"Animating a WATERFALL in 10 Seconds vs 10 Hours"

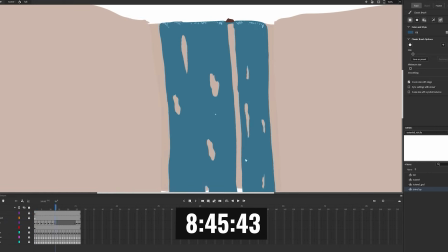494s
For these dark patches, I animated them moving down using the holes as a positioning guide.
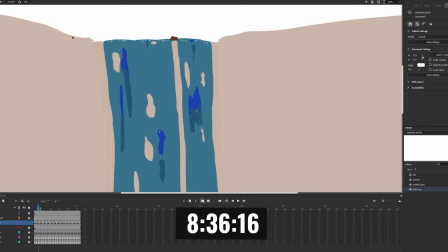499s
I keep the shapes roughly consistent, but they're morphing enough to have a liquid look. I also drew some darker spots in the middle of those.
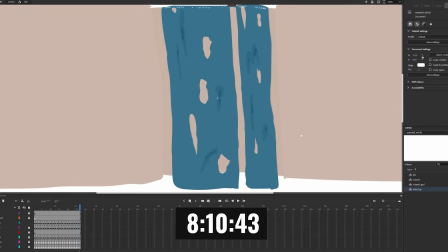507s
Time for more highlights throughout the waterfall. I animated them the same way I did up top, having them stay in the same area but move around a bit.
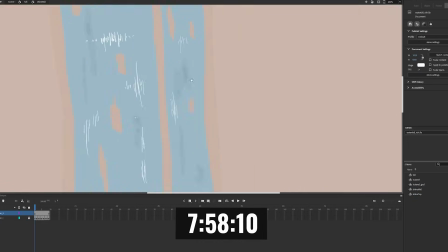514s
I made a 9-frame loop of this since the whole animation is 27 frames. Then there's the issue of the highlights floating above the holes, so I erased where that happens.
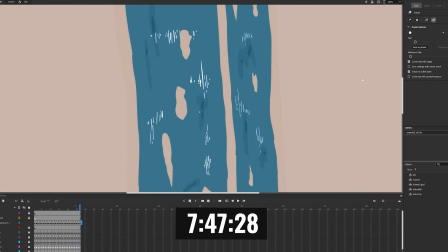522s
That's what I ended up doing for quite a few elements before realizing I should just mask it into the base layer.
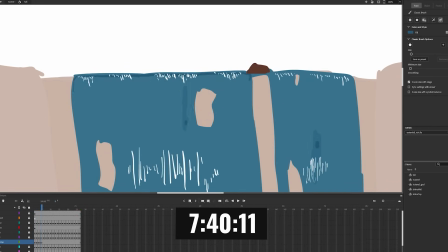527s
But now I'm animating a dark static loop up top, with darker spots inside that.
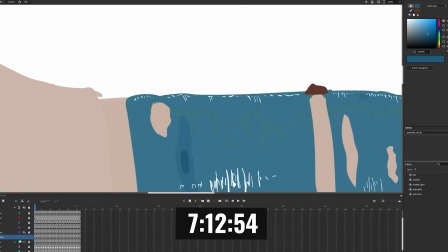534s
Then of course needlessly erasing where the holes go. At least it gives a unique imperfect edge around it.
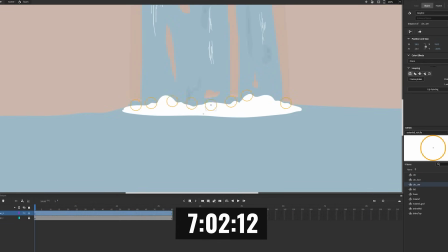539s
For the foam at the bottom I devised a solid plan. I animated some circles going up and down, mostly to the left, some straight up and some to the right.
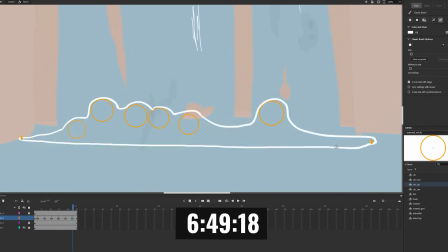547s
With staggered starting points in different sizes, we had a good base to draw from. So I drew my typical foam shape, but roughly followed the circles for a dynamic loop.
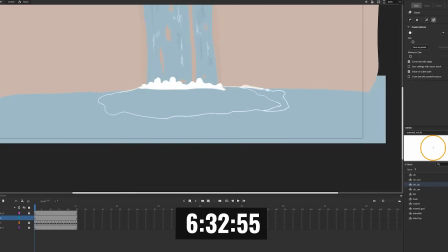557s
Now to animate the foam rippling out, I drew the outer shape where it disappears, some holy blobs at the start and a wavy ripple in the middle.
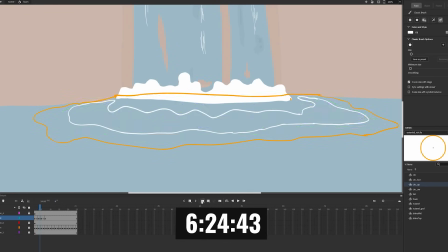564s
After a lot of in-between frames, it starts to look pretty good.
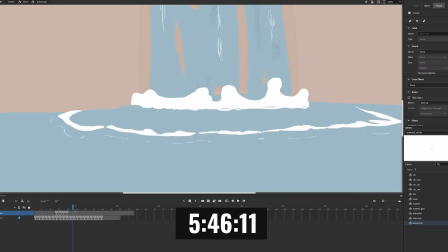572s
I did a couple more layers of connecting foam/ripple pieces to connect everything.
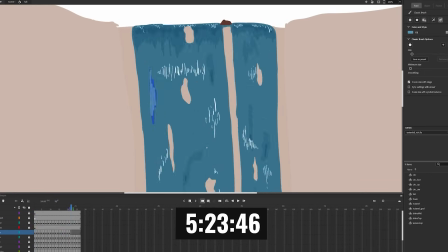578s
Back to the waterfall, I animated some static pale blue patches, as well as some moving down the same way as before, still erasing where the holes go.
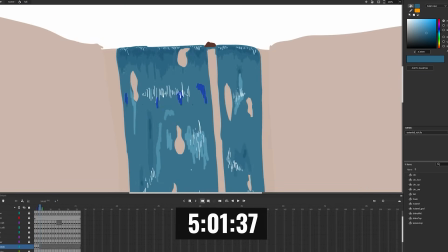588s
Now some quick blobs coming off the top and quickly disappearing.
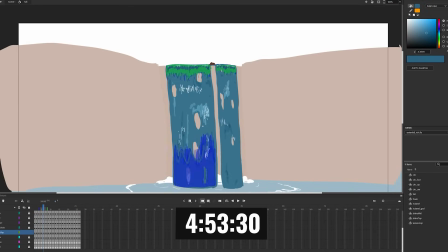591s
At the bottom I did a larger version of what I animated at the top with the dark static stream and darker area within.
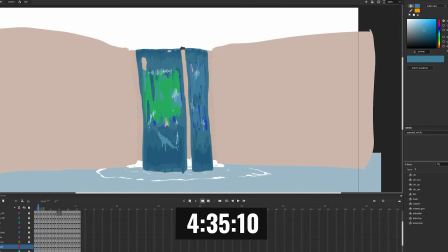598s
Then a lighter patch in the middle of the waterfall to give it more range, and of course even lighter within that.
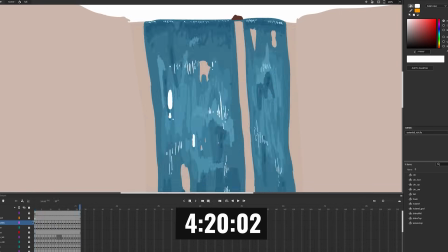604s
I put in some bigger highlights and fixed some holes, then went back to the foam.
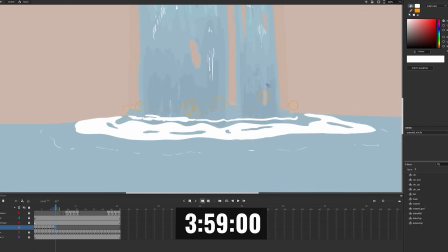610s
I needed some smaller bits flying off to give it more detail and life.
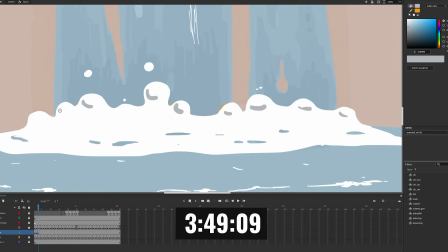615s
To shade it, I first tried adding patches of shadow, then decided to instead colour everything darker and draw in areas of light.
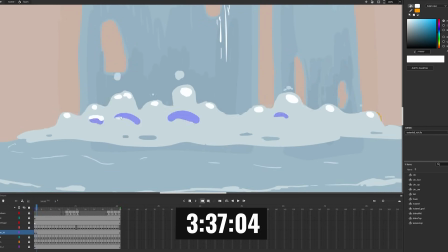623s
I did some highlights in the middle to give the illusion of another layer of bubbles, creating depth.
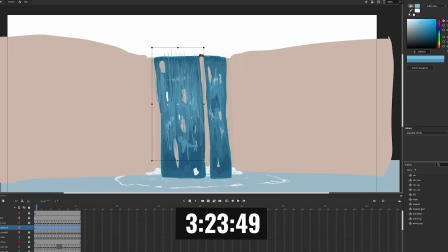628s
To add even more detail to the waterfall, I drew a scribbly array of lines in a chaotic loop.
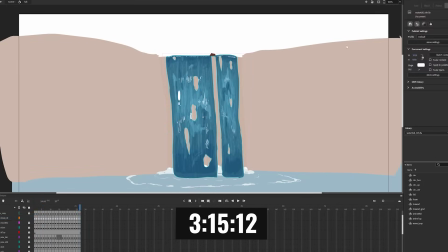634s
I duplicated that and offset the starting frame for 2 loops that were black and white with low opacity. The sides were looking a bit sharp and solid to me, so I animated these dots rushing alongside it.
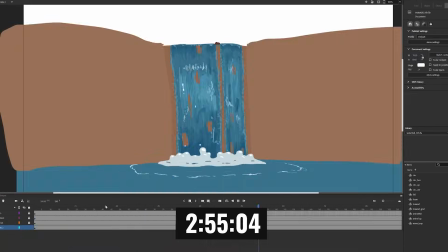644s
I'm not sure what to call it, but I think it's an improvement. Behind the waterfall I also added another layer of scraggly transparent water.
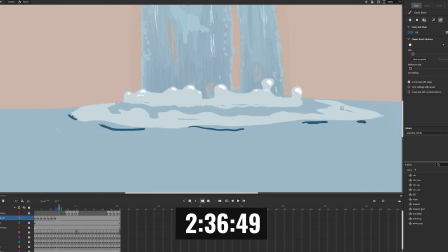654s
Time to add some dark patches alongside the foam that are sort of the shading of some waves. Now I want to get the reflection and ripple effect sorted out.
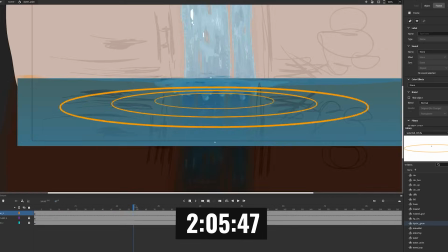667s
The ripple was done by animating these circles as a mask to reveal a slightly offset version of the reflection.
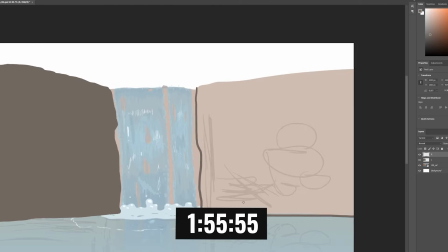673s
For the background I went into Photoshop, as I usually do, and painted some cliffs with grass on top.
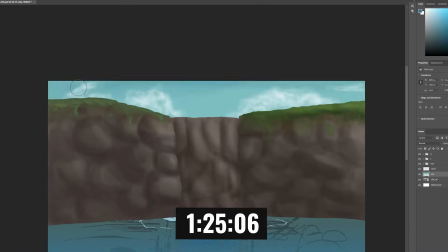682s
I did a simple picturesque daytime sky and some big rocks poking out of the water.
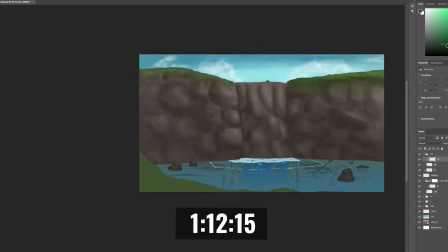690s
I also thought it would be nice to have some foliage in the foreground and trees up top.
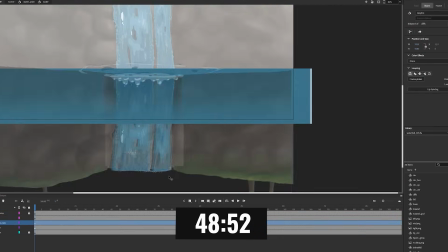696s
Back in Adobe Animate, I placed all the elements in their correct layers and messed around for a while getting the reflection to look right, then made the ripple dissolve out.
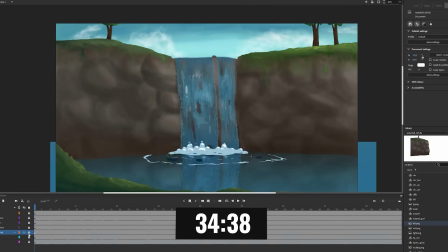706s
I played with the opacity and blending mode of the waterfall, then worked on some finer details and mist.
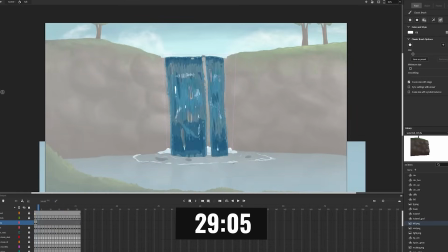711s
And then it's just final touches.
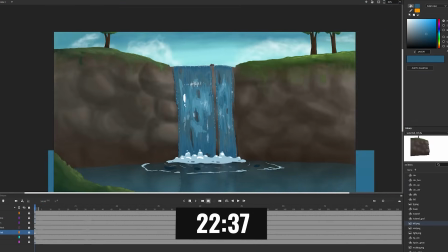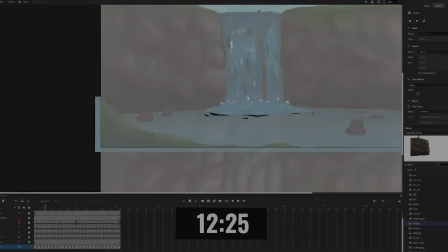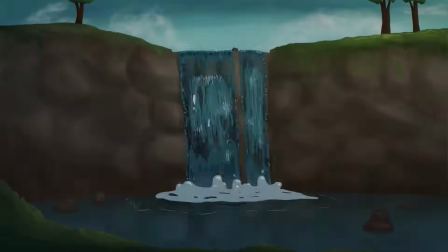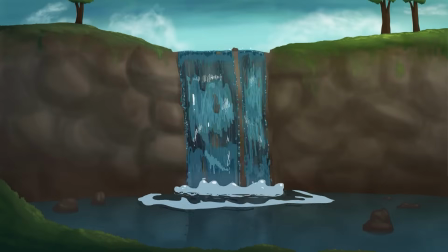731s
And that's my 10-hour waterfall. Quite idyllic, I would say. It might not look like much, but as you just saw, there's a lot of detail that went into this.